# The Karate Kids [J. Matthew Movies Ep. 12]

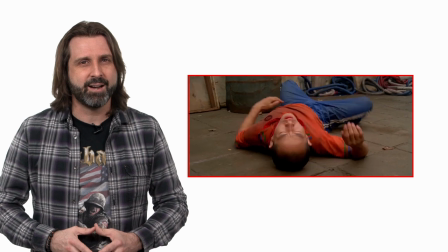And apropos of nothing, but isn't it interesting that Han goes to great lengths to not actually hit the children?
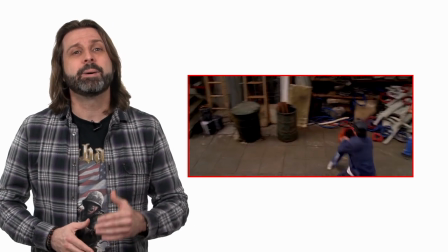I mean, he still dispenses a righteous beatdown, but he does it with the hands and the feet of the children themselves. The movie seems to be suggesting that skillfully redirecting the children's own aggression back at them is the gentle, merciful thing to do. You know, it's the thing a 21st century Miyagi would do. Now, where have I seen that before?
I didn't do anything!
Oh, right. This is the scene that first opened my eyes to the genius of this movie. Before I noticed this scene as an adult, it was just a silly 80s movie I liked when I was a kid.
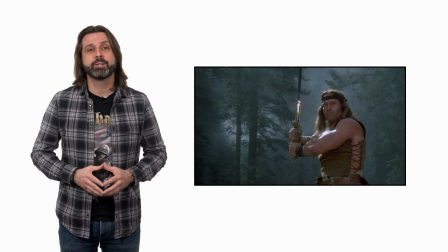No better or worse than Cannonball Run or Conan the Destroyer or Break into Electric Boogaloo. But when I finally saw this scene for what it is, it changed my whole perception of the film. As a kid, it seemed so simple. Miyagi is a secret badass who's not scared of anything.
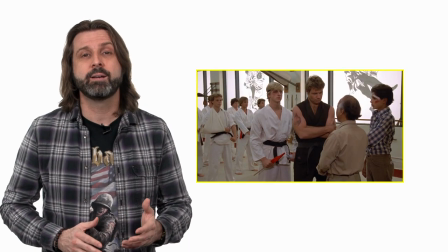So he takes Daniel by the hand, they go in, they talk to the bad man, and they leave. It was one of the more boring scenes, really. But one day, it finally hit me. Miyagi is terrified. He puts on a good act, but gives it all away when he leaves by backing out of the studio.
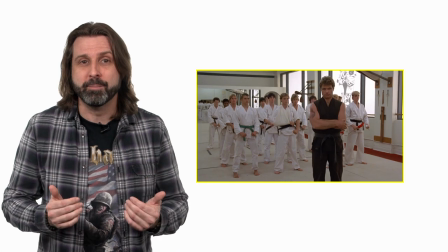He doesn't trust Kreese any further than he could throw him, and he's not Spider-Man. He's not a super ninja. He's an old man, and this room full of teenage black belts and their sadistic teacher poses a real threat to him.
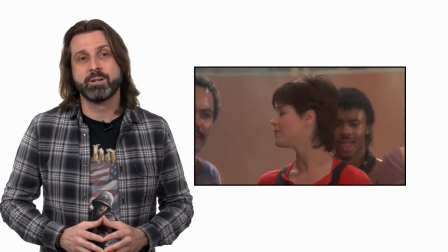You can tell he's terrified because his exit isn't smooth. Like if he looked slick somehow when he backed out, that would be one thing.
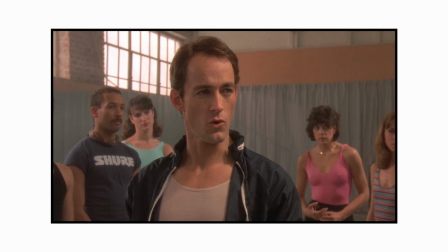You owe me seven dollars, man. Yeah? What for? For teaching you how to dance, sucker.
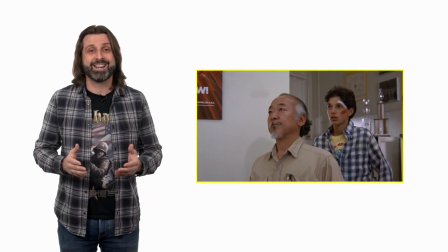But Miyagi don't moonwalk and this is just awkward.
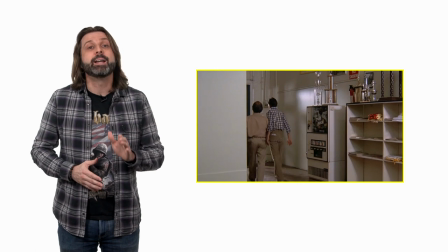But it's smart and it's safe and it shows us that Miyagi is not invincible. So I was super excited to see how they did this scene in the reboot.
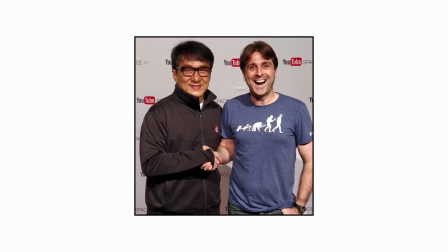Obviously, I'm a bit of a Jackie Chan fan, and I was confident that he would add some new layer to this scene. Some gesture, some act of physicality, some nuance that only a person with a Jackie Chan's lifetime worth of experience as an actual martial artist could add.
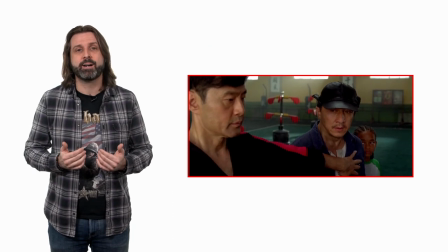Instead, I got a scene that doubles down on Miyagi's fear, but utterly misses the point.
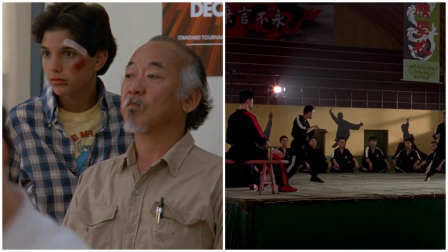Miyagi enters the dojo, sees the tournament poster, and makes the decision that that will be his endgame for the negotiations.
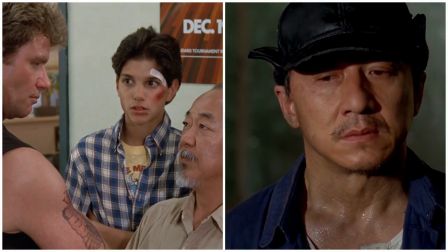Han sees nothing upon entering. Miyagi weathers Kreese's repeated provocations without blinking.
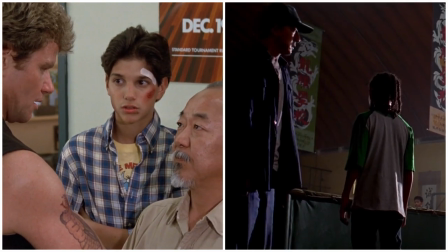You don't come in my dojo and drop a challenge and leave, old man.
Han runs away the moment Kreese challenges him.
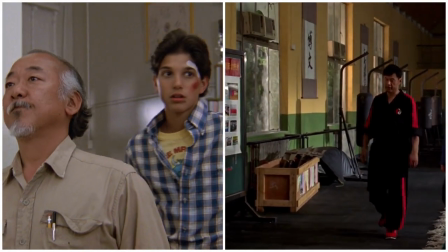After Kreese agrees to his terms, Miyagi protects Daniel first, then remains vigilant as he exits to ensure their safety.
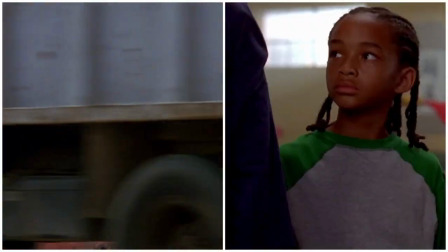Han is so frightened that he physically leans on a 12-year-old boy for emotional support,
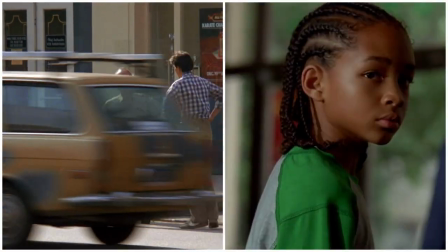issues the tournament challenge out of sheer desperation, and immediately runs away, abandoning Dre altogether.
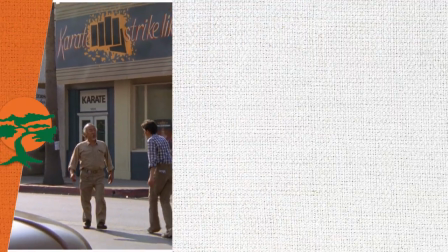I don't want to waste any time on this except to say, Check it off. Did anyone... Check it off. ever read this script out loud before they shot it? At least wax off requires a singular third-person noun to make it dirty. Jacket off is a fully formed grammatically correct complete imperative sentence.
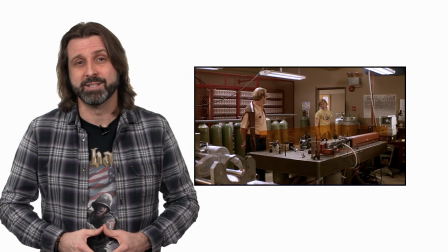Okay, Jackie, but I don't think that's gonna help his confidence any, do you? And I don't even want to know what his finishing move is.
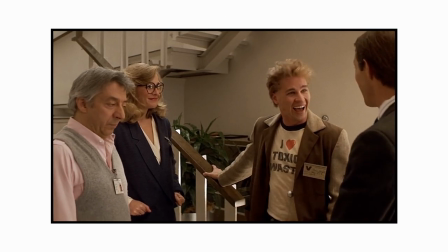It's a joke! I get it! That's funny!
So, I don't usually enjoy big finale fight scenes. I tend to prefer the shorter, more direct action scenes that set stories in motion,
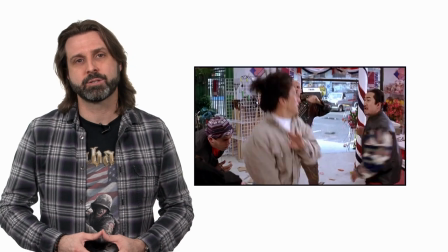like the market scene in Rumble in the Bronx, or the limo scene in The Last Dragon.
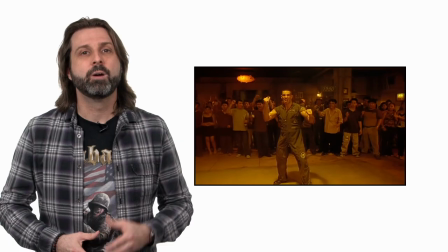I would not do that if I were you.
Or the Bloodsport tournament in Ongbok.